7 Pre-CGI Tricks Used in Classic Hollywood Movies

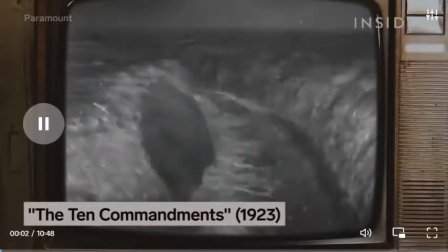0:17 In 1923's The Ten Commandments, the Israelites walk through the parted Red Sea.
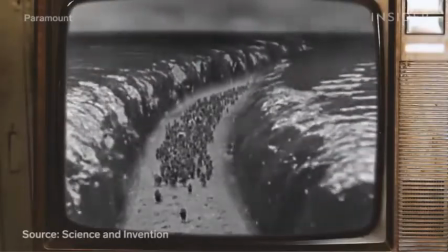0:23 It's actually two separate shots combined into one.
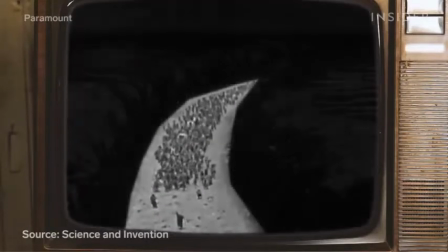0:26 According to sources at the time, the first shot was just the actors, and the second was actually gelatin.
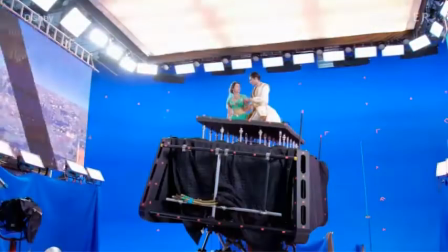0:34 This compositing technique was a precursor to the blue and green screen technology that has taken over the industry.
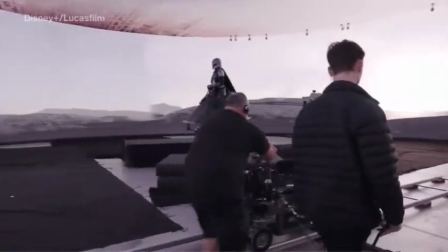0:40 There's almost nothing that is completely unrelated to a previous effect.
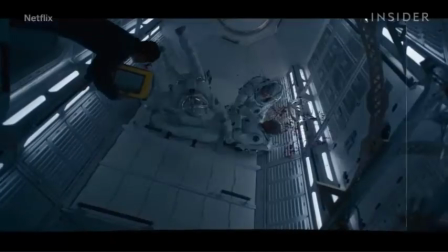0:46 Back before the widespread use of CGI,
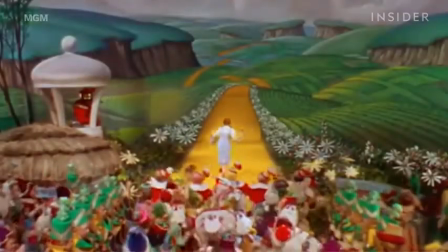0:49 effects artists and filmmakers did everything from painting on top of shots to projecting moving backgrounds to make the impossible happen.
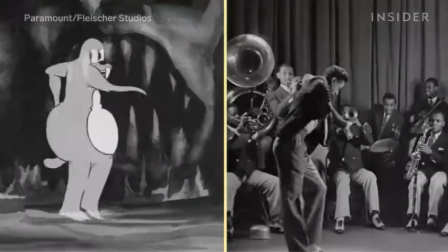0:57 Here are 7 tricks used in old Hollywood that still exist in some form today.
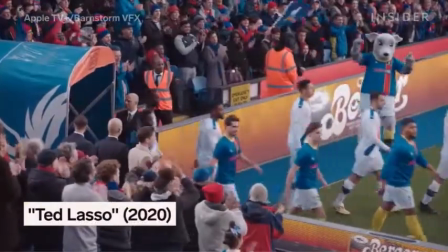1:04 CG allows filmmakers to place people and objects anywhere they want in a scene.
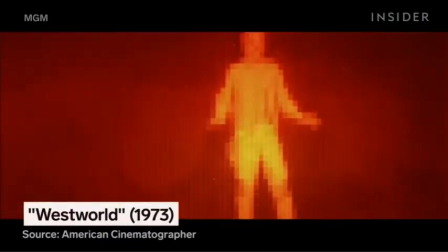1:09 But it wasn't used in a movie until 1973's Westworld. So how did filmmakers in the early 1900s do this?
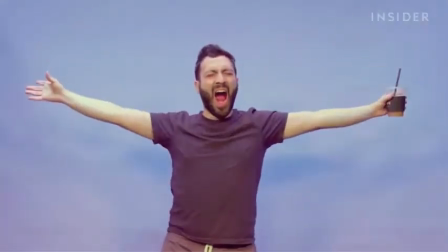1:17 With arguably the first ever special effect, the substitution splice.
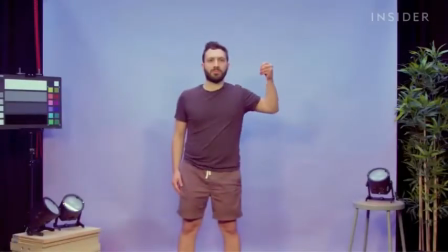1:22 A filmmaker would start filming a scene.
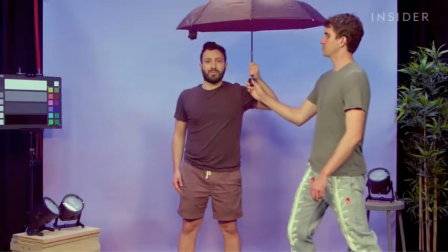1:25 Then they'd stop the camera and start shooting again from the same position with a new person or object added to the frame.
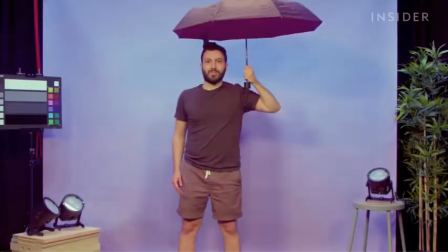1:31 This effect made it seem like something or someone appeared out of thin air.
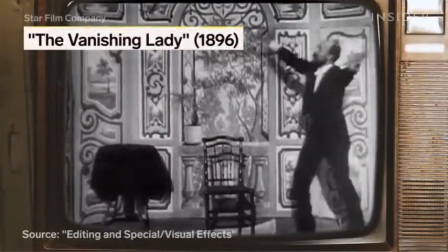1:36 Director Georges Méliès used a substitution splice in many of his on-screen illusions, such as this one in 1896's The Vanishing Lady.
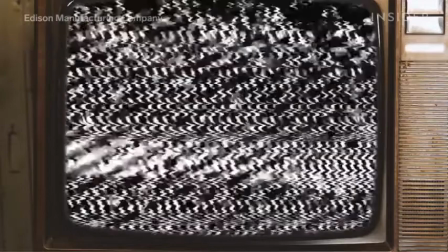1:44 The trick was also used to pull off dangerous stunts. Take a look at 1895's The Execution of Mary, Queen of Scots.
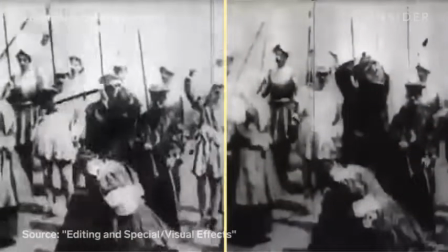1:51 To make the monarch's beheading look real, the actor first knelt at the chopping block, then the director stopped filming, and a dummy was placed where the actor was.
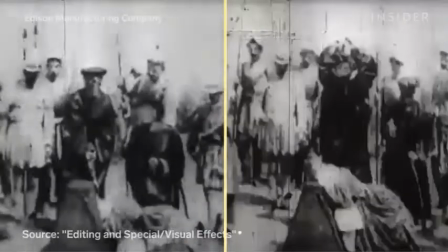1:59 When they resumed filming, the executioner chopped off the dummy's head. By today's standards, this early form of editing is pretty noticeable.
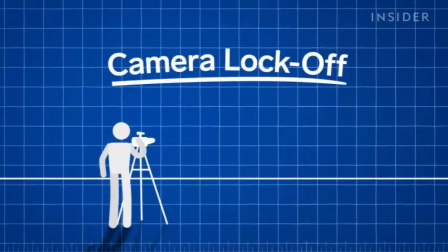2:07 Stunt coordinators these days improve this concept with camera lock-offs.
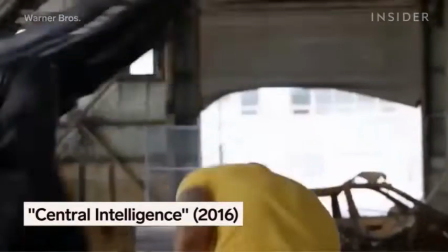2:12 Take this moment when The Rock's character gets hit in the face by a motorcycle in 2016's Central Intelligence.
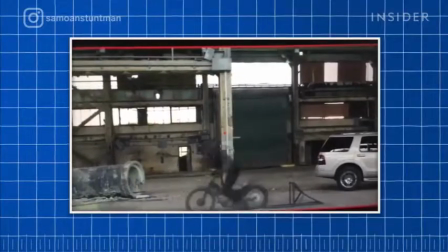2:18 To keep the actor safe, they filmed the shot from the exact same angle twice.
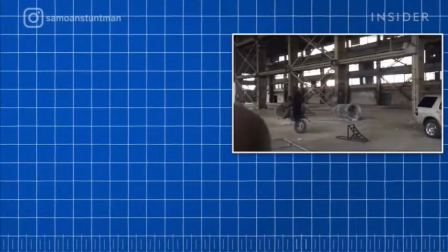2:22 First, they captured a motorcyclist doing a backflip, then The Rock's stunt double being pulled back.
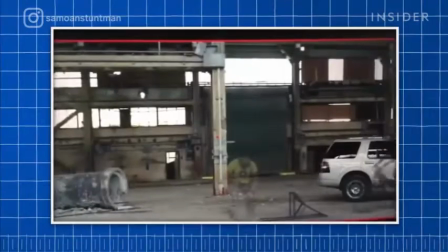2:27 With today's visual effects technology, the two takes could be seamlessly combined.
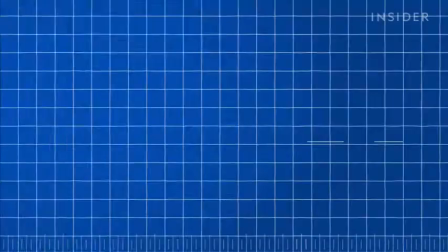2:33 One of the earliest challenges of animation was natural movement, so animators turned to rotoscoping, first thought up by Max and Dave Fleischer.
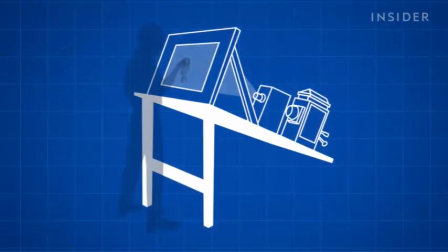2:42 Artists would project live-action film footage onto their easel and sketch over the images frame by frame so they could mimic real-life movements.
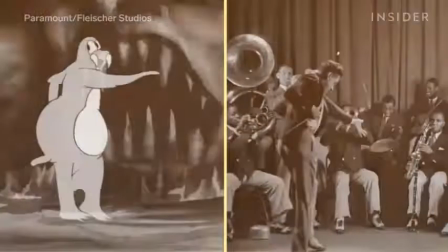2:49 For example, in the 1932 cartoon Minnie the Moocher, the Fleischer brothers gave the characters eye-popping dance moves by rotoscoping Cab Calloway.
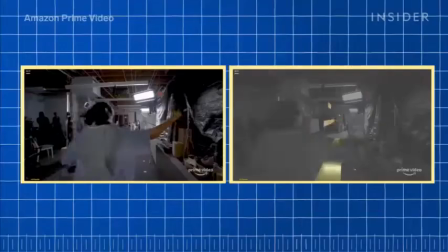2:58 Nowadays, rotoscoping software allows for this process to be used on something much longer than a short cartoon, like the TV series Undone.
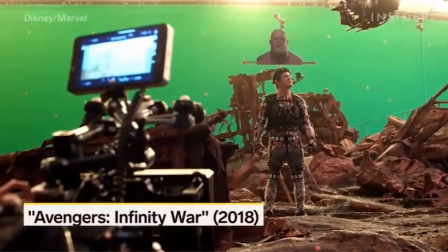3:06 And motion capture tech is a natural extension of the Fleischer's work, with fully realized mocap characters like Thanos in Infinity War.
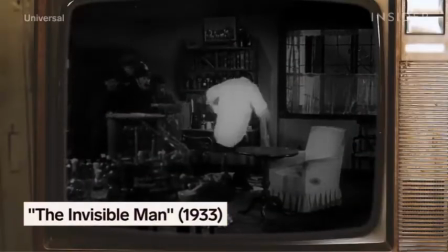3:16 1933's The Invisible Man needed to shoot its invisible lead wearing clothes so the audience could see him.
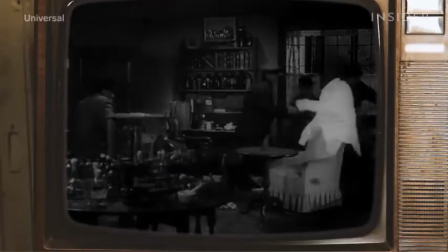3:22 How do you create a floating shirt without today's technology? Instead of a green screen, they used a technique called compositing.
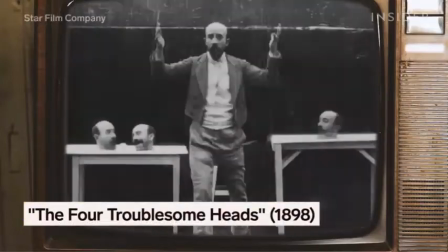3:29 In Méliès' time, this could be done through double exposure, but James Whale instead used a compositing method known as the Williams process.
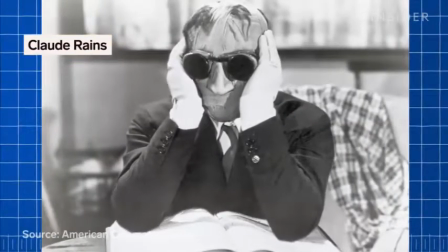3:37 First, actor Claude Rains was filmed in black velvet against a black backdrop.
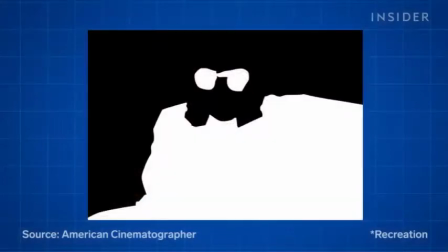3:41 This created a negative, allowing every part of the actor to disappear, except for the parts not covered in black.
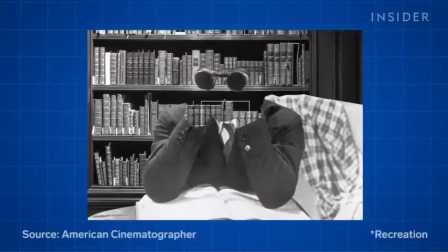3:47 They then filmed the background separately. These mattes were then printed, masking off the foreground and background until the two images were combined.
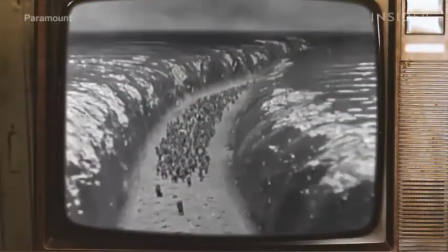3:56 Creating the right composite images often involved thinking outside the box, like that scene from the Ten Commandments we described earlier.
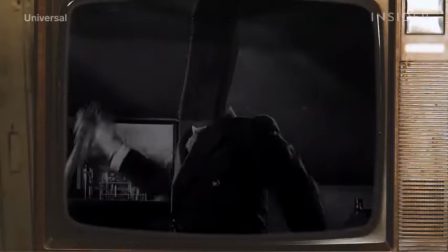4:03 Because the compositing was done by hand, it was an imperfect process.
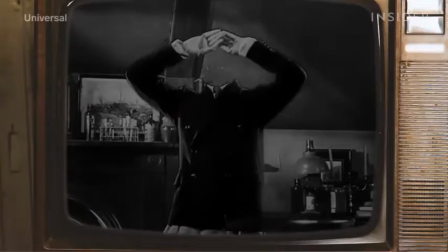4:08 If you watch old movies in which you can see the edges around the figures where they've been composited in,
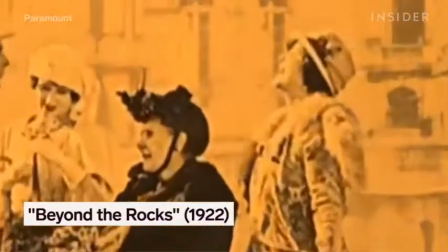4:14 that means that the optical printer operator was short on time. Oftentimes it's just cheap effects because they didn't want to spend money to do it.
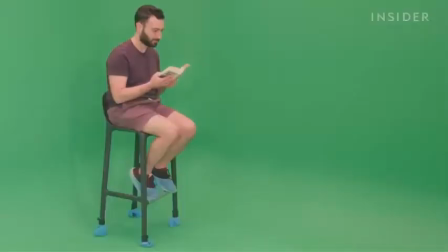4:22 Modern compositing is much smoother.